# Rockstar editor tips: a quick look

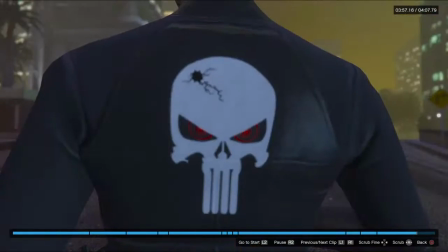29:05 Number one family. Something dramatic like that. And this is going to be... It's going to have a scary sound effect like...
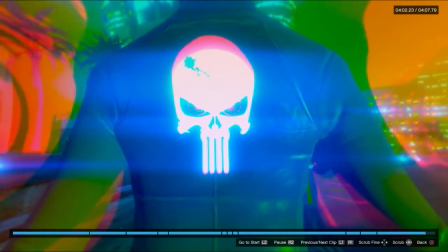29:10 And I'm going to put like...
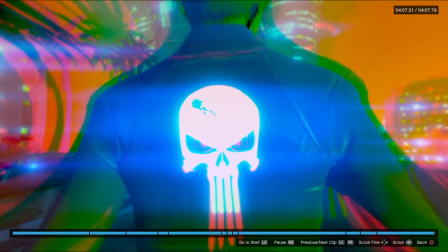29:15 Hit X is going to kill you! So, those filters I added... for dramatic effect.
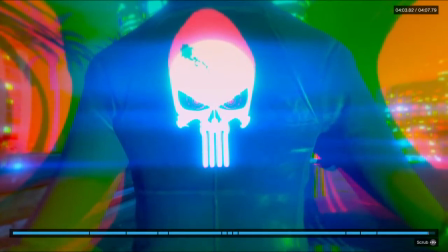29:20 You can just go to effects and add different filters. And what I like about some of these filters is that it gives life to the logo.
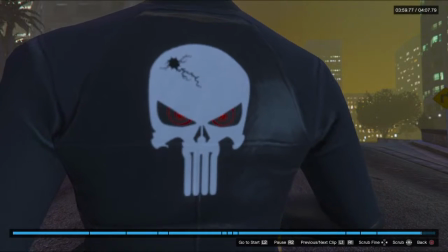29:28 So like here's just a normal logo, but when you add a filter, it brings out the eyes.
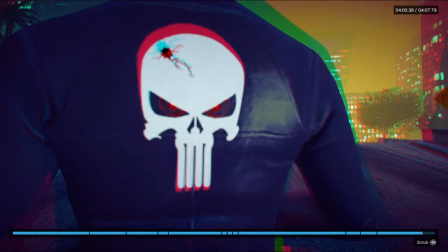29:33 You saw that? Oh, a little bit. I was able to see it more in the editor.
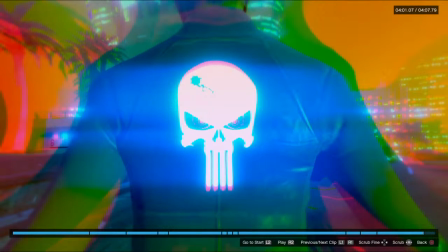29:39 And here's this is called a Cabuchico filter.
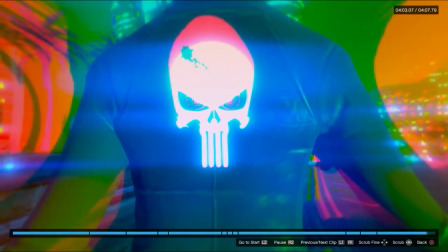29:42 It's like a really bright, obnoxious filter, but it caused the skull to pulsate as I'm walking, giving the HitX logo life.
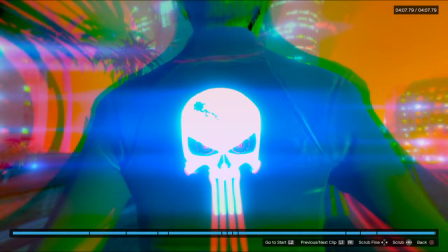29:51 So that's pretty much it. I mean, that's a small little tutorial for you guys.
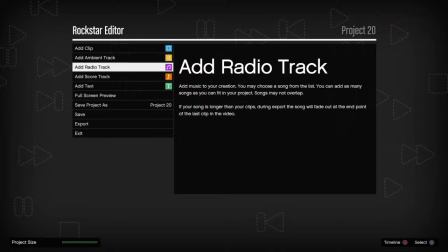29:58 And then you can add the score track, you can add the radio track and all that stuff. But like I said, I don't want to mess with copyright too much. I know that if I put the Transformers or some other themes that I have in my phone, it's not going to copyright me or take the video down, because you want to be careful with that too.
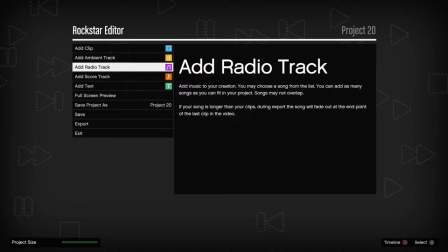30:17 Always have a backup in case YouTube takes it down, or in case someone steals your videos. If you have someone who actually steals your video,
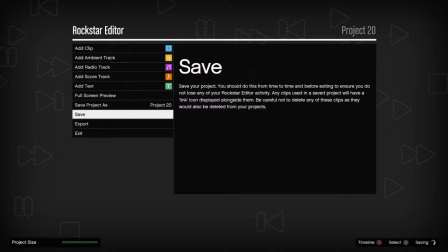30:27 you can complain to YouTube, and if you have the original, they'll shut their stuff down.
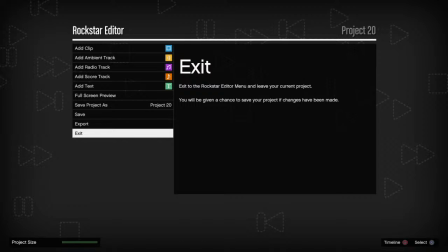30:34 So there's that. Or if you're monetized and someone copyright steals your video, you can have it in such a way that you can allow them to have it on their channel, but you get all the money from the monetization.
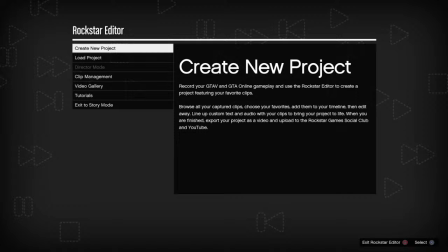30:48 Now, I'm not monetized, so I don't deal with any of that. And so that's pretty much it.
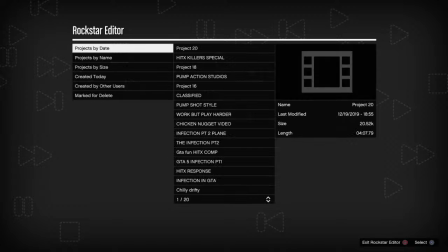30:56 So, I mean, you know, there's I have other projects in here. So there's Project 20.
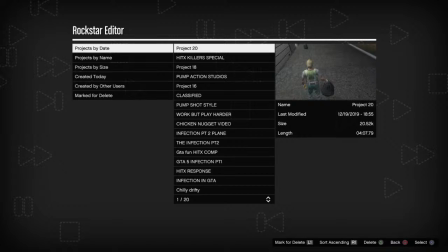31:01 That's the one. That's the trash video that we just showed you. Hit X Killer Special.
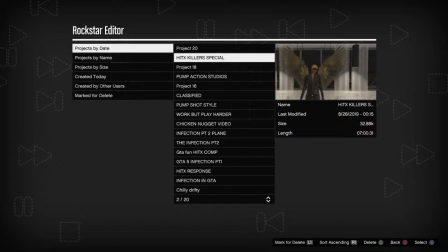31:06 I actually forgot what that was. I think it's just...
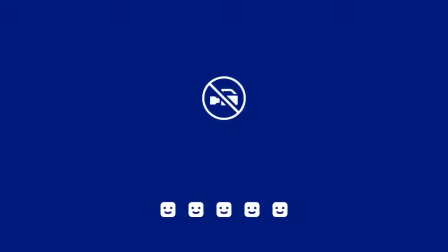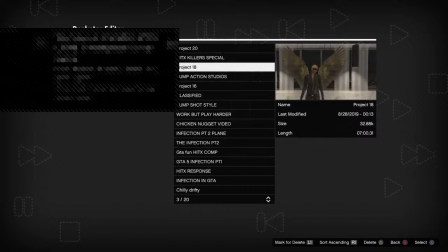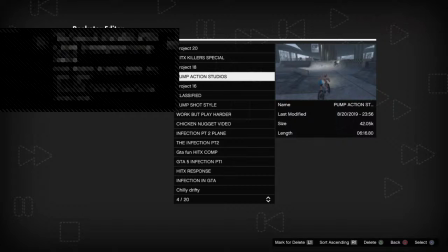31:21 My bad, guys. Stupid headphones. So, another thing is, sometimes you'll have the title to a video.
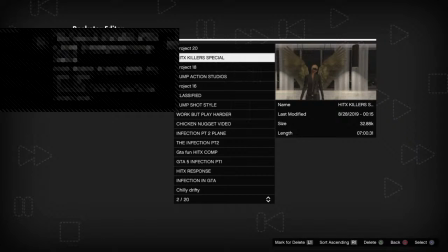31:29 Rockstar makes it convenient. They'll auto-load a copy, an exact copy.
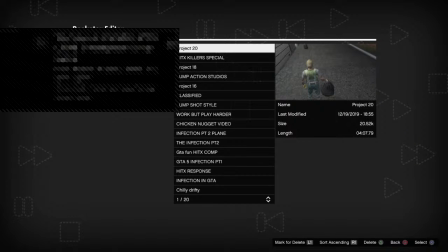31:34 So make sure you title your video. Like, I forgot to title that video, which I will, because what they do is, so I titled this video Hit X Killer Special.
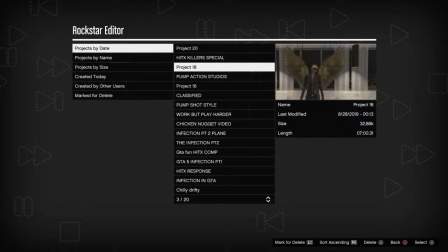31:43 But they also added an extra copy. Project 18 is the exact same movie.
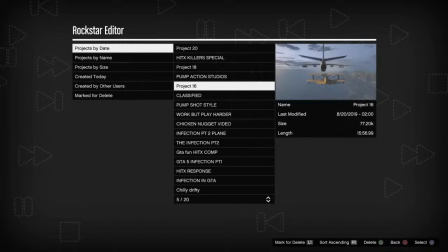31:50 Pump Action Studios, that's the... oh, no, well, I deleted the duplicate on that one.
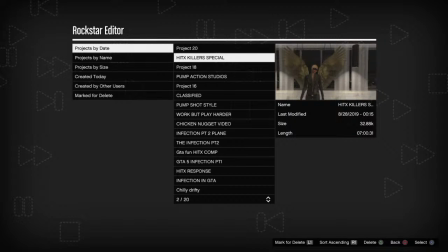31:54 So, watch your memory as well, because if you have super long movies, and you have two of them, it's going to really jack up your memory.
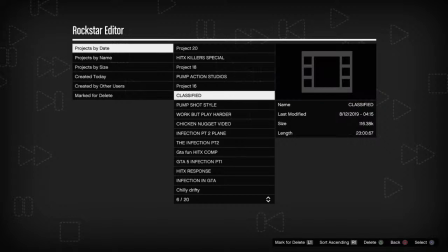32:05 Here's Classified. I don't think that'll load up anymore. If you delete the clips from the game, then your previous movies, they will be incomplete. And I think I deleted some clips here, so let me show you guys what I'm talking about. Some clips have been removed from the project as they contain unsupported content or have been deleted. Oh!
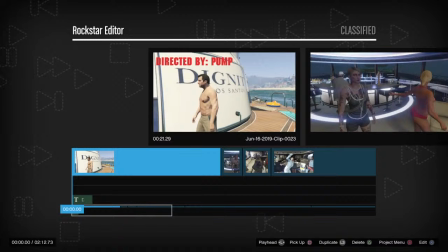32:32 Oops. Dropped my can of soda. But it was empty. Let me see. This might... I forgot what...
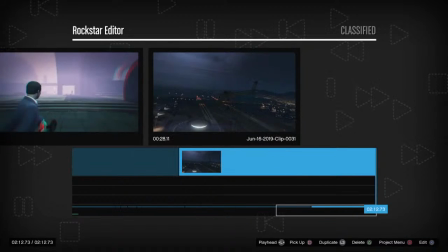32:43 Sometimes Rockstar might take a clip away if it has some stuff you're not supposed to have.
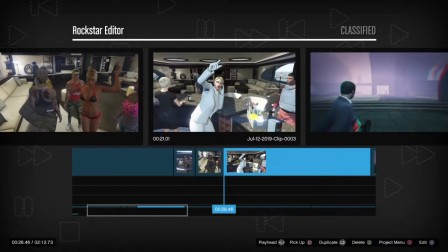32:50 Like, I don't know, I can't explain it. That, like, if you film in Fort Zancudo, be careful. They might take it away.
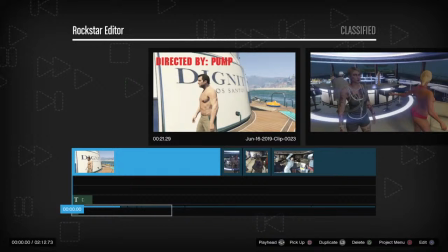32:59 This was supposed to be... I thought I edited, or I thought I uploaded this.
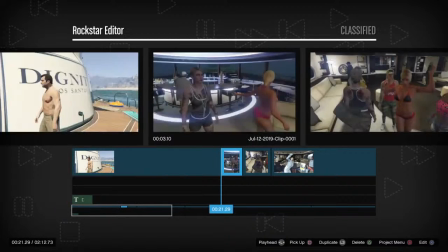33:03 It might be on my YouTube channel, just not edited yet. But that's a...
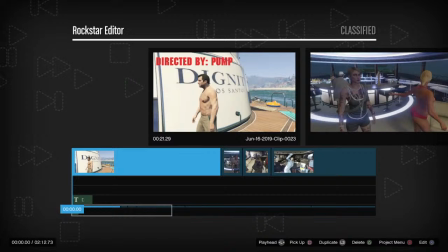33:09 I put Michael's yacht in my video, but I don't think Michael's in the yacht. I just used the yacht just for, just to have it as a scene.
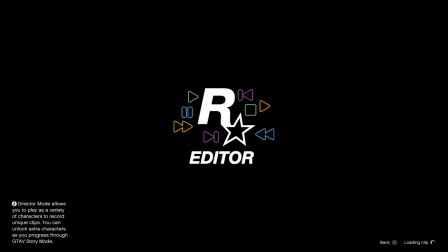33:20 So you can use that, you can do that too. Use your imagination. You can put anything you want in your videos.
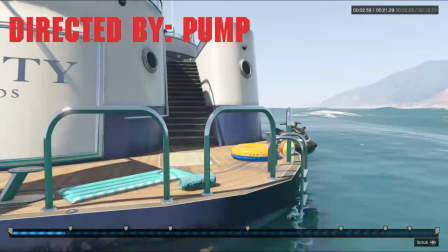33:29 Directed by Pump. Yeah, see? So Michael's not even in the video. This is part of Michael's mission in story mode. But I'm just using the mission as cutscenes.
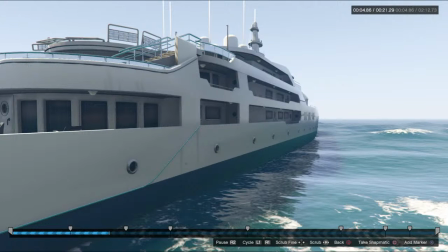33:43 Of course, I'm going to edit out. I'm going to have everything silent.
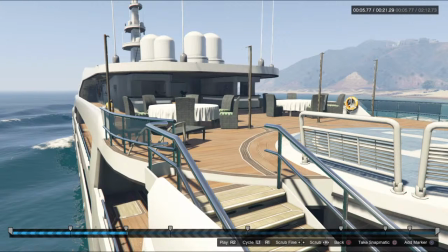33:49 And the reason why I did this is because a lot of people don't know that the yacht in story mode, and also the yacht in the bunker resupply mission in online, they're way more detailed than our actual yachts that we own.
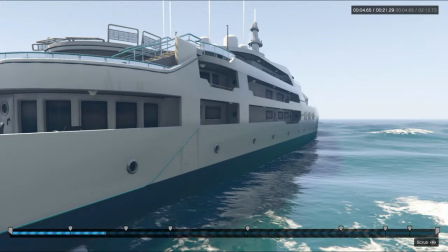34:03 This is the same style body that you can have on your yacht. But for example, this one is much more detailed.
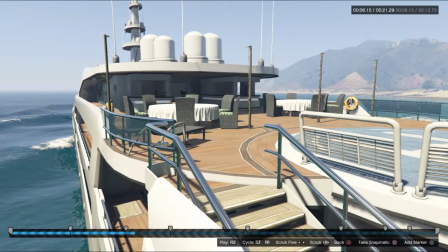34:12 There's tables on top, there's lights at night, a lot of cool stuff. Railings, but a helipad, so it's a little different than the yacht that you own, or that we can own.
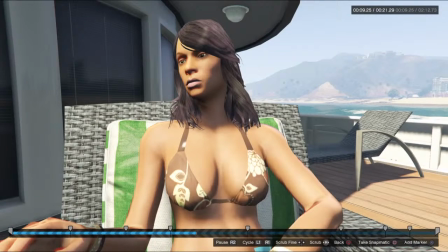34:23 So it's real cool to have it. There's just a chick sitting down.
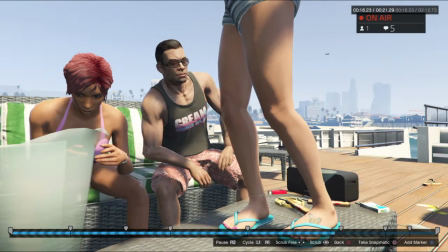34:29 That's actually Michael's daughter dancing on a table. See, look, there's a sandwich on the table.
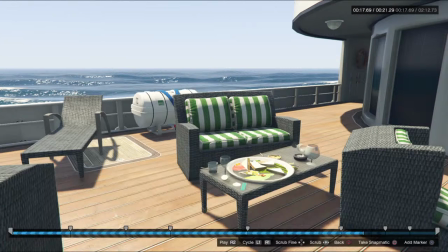34:36 So it's a really cool scene to have. So you can have these scenes and blend them in with your scenes in online. And you can have people just, jaw drop, like, oh man, how'd you have that on your yacht? Are you a modder? Let me get chicken nuggets. Whatever. See, a nice radio.
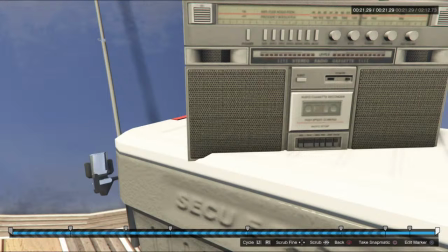34:53 And still, there's a more detailed yacht than this. The bunker resupply yacht.
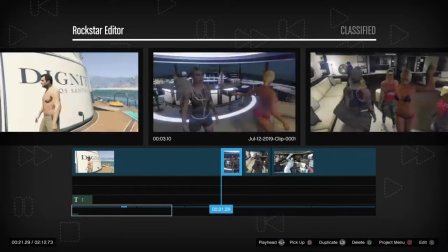34:58 It's like way more detailed. So see, so I have all that in the beginning, and I have just this, us partying, cool little scenes.
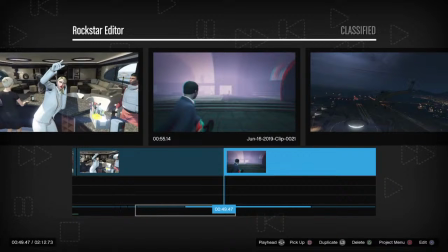35:08 And then here's a part where Michael's actually not going to be in it, but it's the alien shooting thing. And I was going to have that part of the Chicken Nugget song. Actually, I think I did release this part of the Chicken Nugget song. I'll have to make a special playlist with all the Chicken Nugget variations I've released.
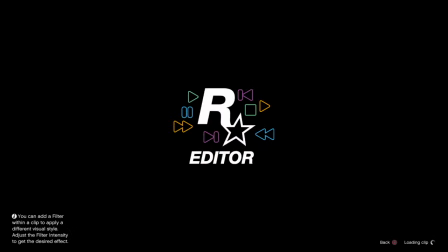35:29 Let me show you guys this clip here. If you ever want the UFO, there's modded jobs that you can have where there's a UFO in the modded job, and you can like use.
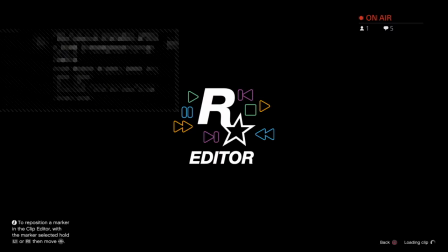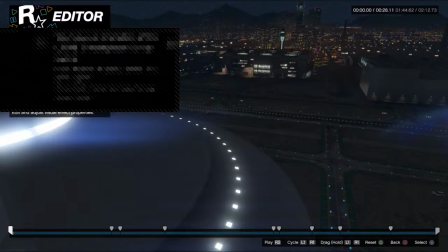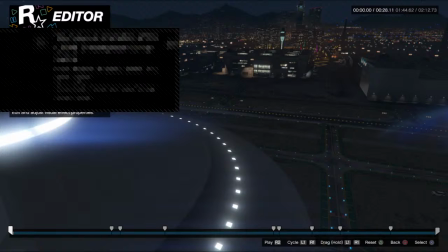36:08 Alright, I might cut out again. So I was going to say that you can use the UFO in a modded job that people have already,
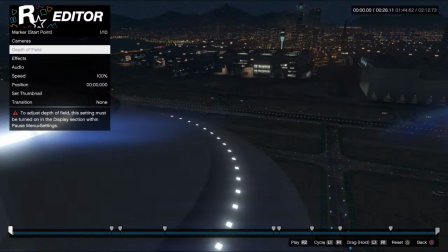36:16 you know, modders have already conveniently placed for us, so you can have a UFO in your video if you want. So for example, this video, I'm actually in a helicopter, and I'm going around the yacht, or not the yacht,
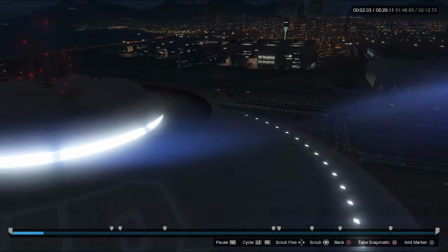36:28 I'm going around the UFO so I can have this UFO in the video, because the UFO that's underwater doesn't have the lights turned on.
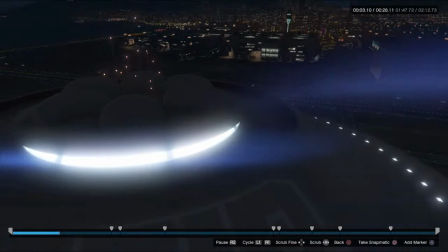36:35 This one does. This is the same underwater UFO. And this is the same one that's in Mount Chiliad when you get the 100% completion on Grand Theft Auto.
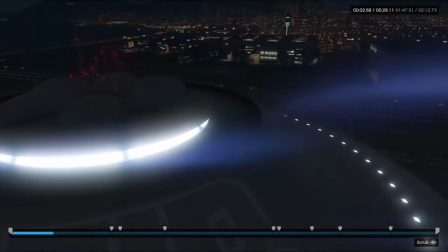36:43 So I'm on a helicopter, and I'm doing these pans.
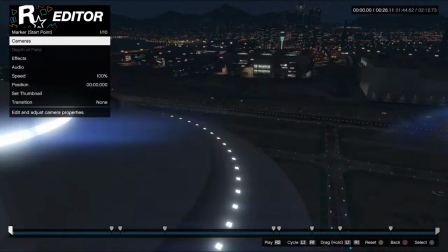36:48 I put the camera here, and I put the next camera there, and I put the blend, like I just said, the linear blend, which causes that.
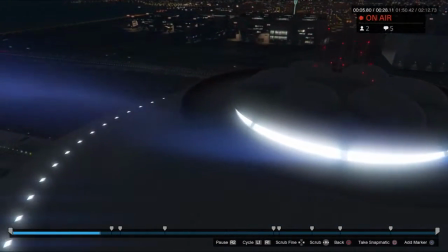36:56 And I can add sound effects like and I can make it sound like it's a UFO flying around.
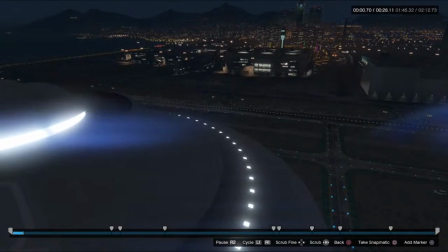37:03 So I'm making that effect. It's not an actual UFO flying around,
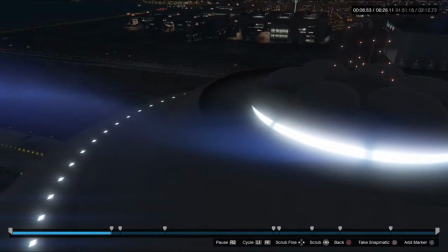37:07 but it's cool to have in a video. But I really like this UFO because the lights are on, blinking, and it's really cool.
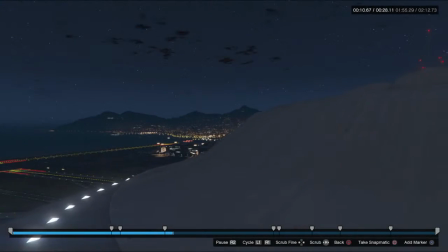37:14 Here's another effect.